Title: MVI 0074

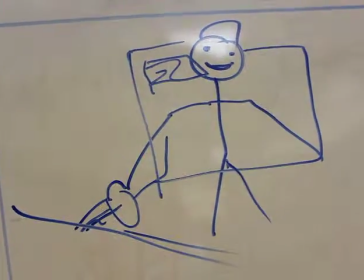242s
It's actually of when they're sitting there at a petrol tank, so petrol garage, sorry,
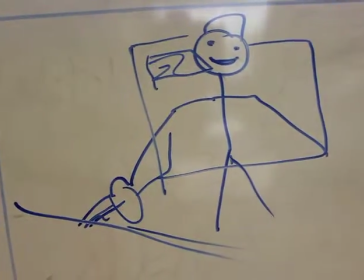249s
just even though the artist is living a lifestyle, just to let everyone know he is down to reality, he does need to top up on petrol,
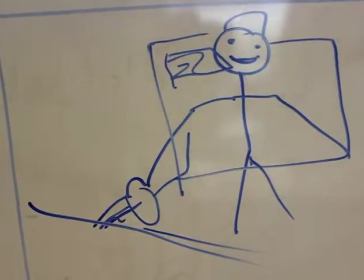258s
etc. So mid shot's just used briefly in the video.
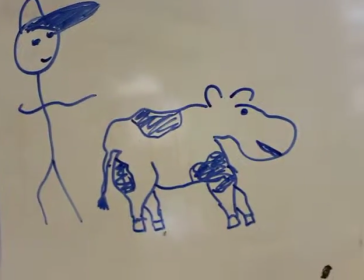262s
The last and the finale shot is an establishing shot.
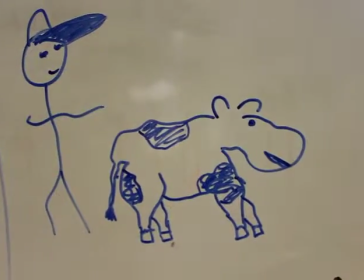267s
It just basically, it's not as close as this, it's just to show what's going on. It's in a field, obviously it clashes with a stereotype.
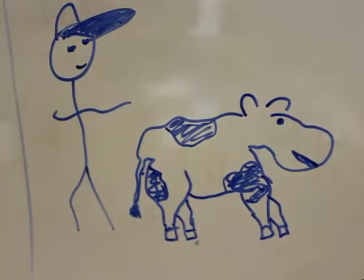274s
There's loads of cows about, He actually runs up to the cows, realises the cows don't run, and he runs back.
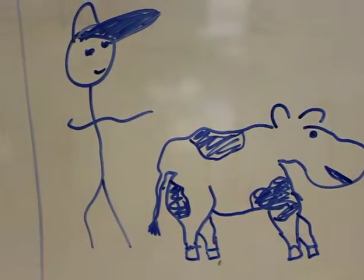281s
This clashes again with the stereotype of a hip-hop conventions, as it's supposed to be very street,
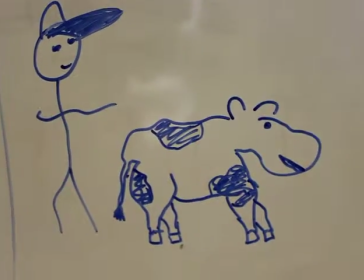287s
but having a rural settings allowed the music video to be random, very much like the narrative and lyrics of the song. That's our storyboard really, and the scenes link back together throughout the various points of our music video.
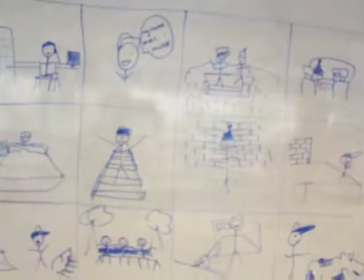302s
Thank you very much.